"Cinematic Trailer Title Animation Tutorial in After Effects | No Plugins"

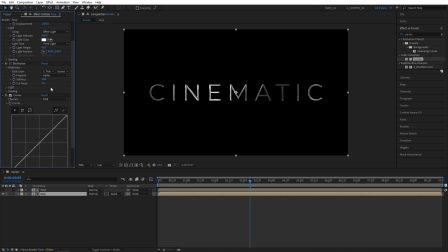184s
let's set softness to 10 and cut away to 5 and open the light settings again light intensity 250 and light type point light let's scroll down to the curves and let's drag the curve a bit up so it makes the text a bit brighter this way and this is how it looks at
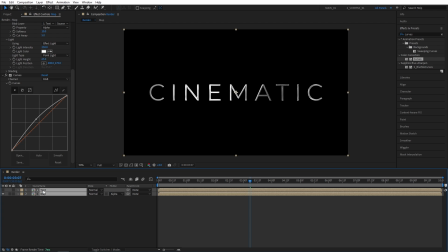203s
the moment after doing all those we can select both layers right click any of them pre-compose and let's call this one reflective text now we need to make this a 3d layer click toggle switches on modes until you see this column and make the reflective text layer a 3d layer by checking this box
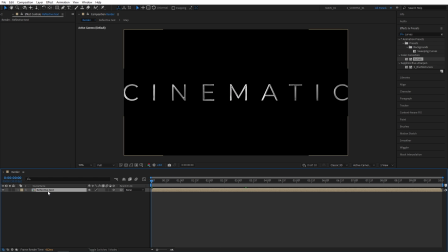220s
now let's place the time indicator at the start of the timeline select reflective text composition and press p4 position now create a keyframe for position decrease the z position into say negative 3000 to the point that the text is no longer visible in the composition now i'm going to move to
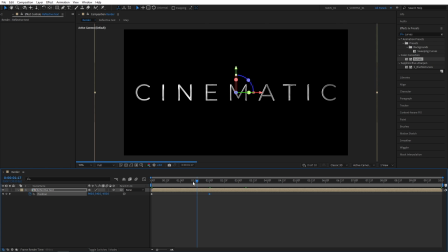239s
two seconds and set position z to zero and we need to enable motion blur so it looks better so make sure you check this box and now if we move back to to the first frame we might see any you know distortions because of the motion blur so let me show you the
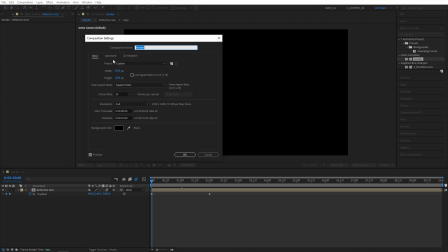255s
settings of my motion blur so right click composition settings advanced and these are the motion blur settings that i'm using
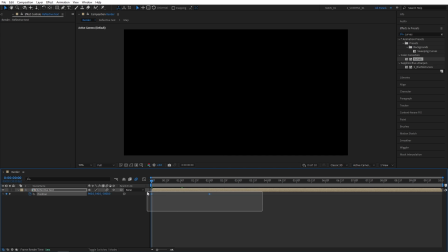262s
so feel free to use those as well so here i'm going to select both keyframes right click key frame assistant easy ease. I'm going to open the graph editor, right click here, make sure you're in edit speed graph.
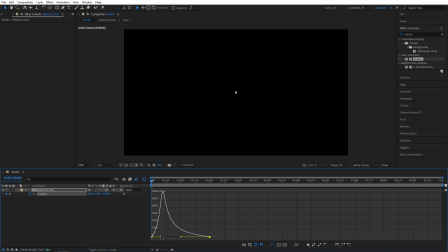274s
Now I'm going to select the first point to the right and drag its handle all the way to the left, and do the same with the handle all the way to the left, and as we do that we can,
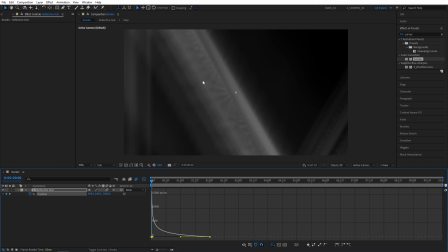282s
you know, start seeing these weird distortions caused by motion blur. So make your graph look like this, so the animation is very quick at the start and then it gradually slows down so let's exit the graph editor and
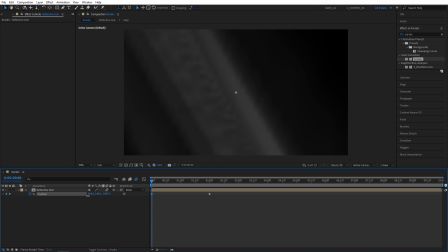295s
to hide these distortions we're simply going to decrease the z position further until you know the text is off screen again so something like that
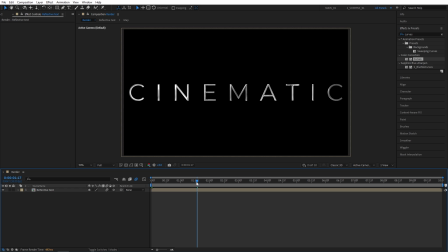304s
now after adjusting that we can start adding elements to the composition let's open the project panel and i'm going to drag
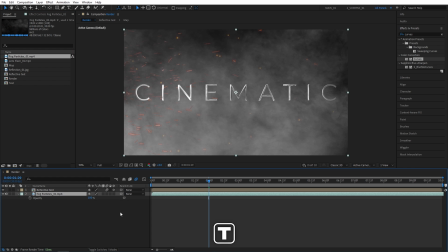312s
the fog particles to the composition press t for opacity set opacity to 30% so the fog is not too bright.
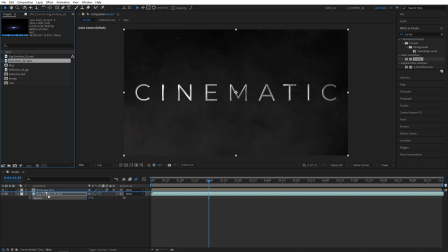320s
Then I'm also going to drag the lens flare above the fog particles but below the reflective text.
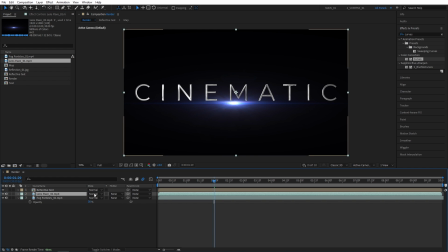325s
And we need the modes column so click toggle switches on modes and let's set both of these layers mode to screen.
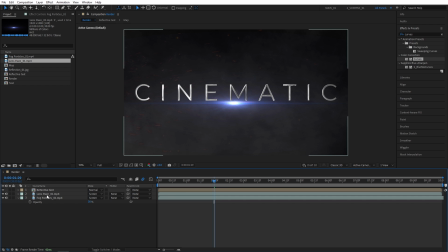332s
So mode screen, mode screen. Now we're going to animate the lens flare by animating the the opacity of it.
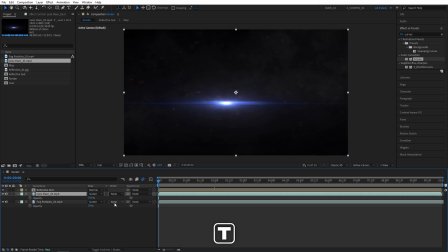340s
So let's move to the start of the timeline. select the lens flare press t for opacity i'm going to set opacity to zero and create keyframe let's move one second forward and set opacity to 75 well you could set it to 100 i'll set mine to 75 because otherwise it looks too bright
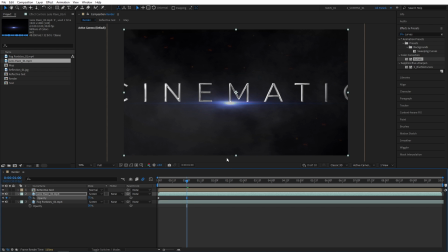357s
in my opinion and now we need to position it so that once the text is fully in place the lens flare starts animating so that is two seconds so i'm going to move the time indicator to two seconds and then offset the lens flare to two seconds something like that so you can
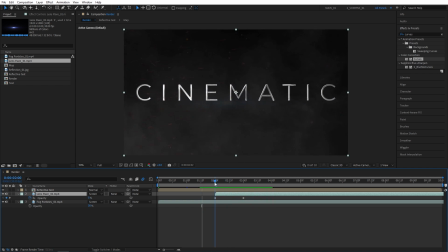373s
see once the text is fully in place the lens flare starts animating so in case if you need to adjust the position of the lens flare you can you know drag it around and place wherever you want to now i'm also going to add a solid layer so layer new solid let's name
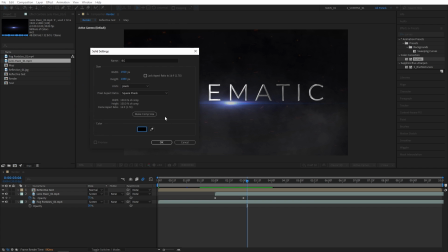387s
this one bg for the color i'm going for black click ok let's place it below every other layer
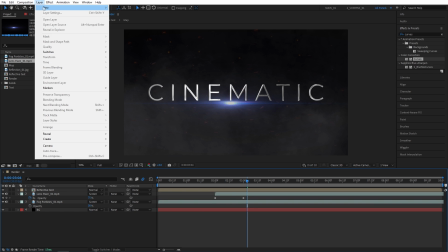393s
right now i'm going to create another solid so layer new solid let's name this one bars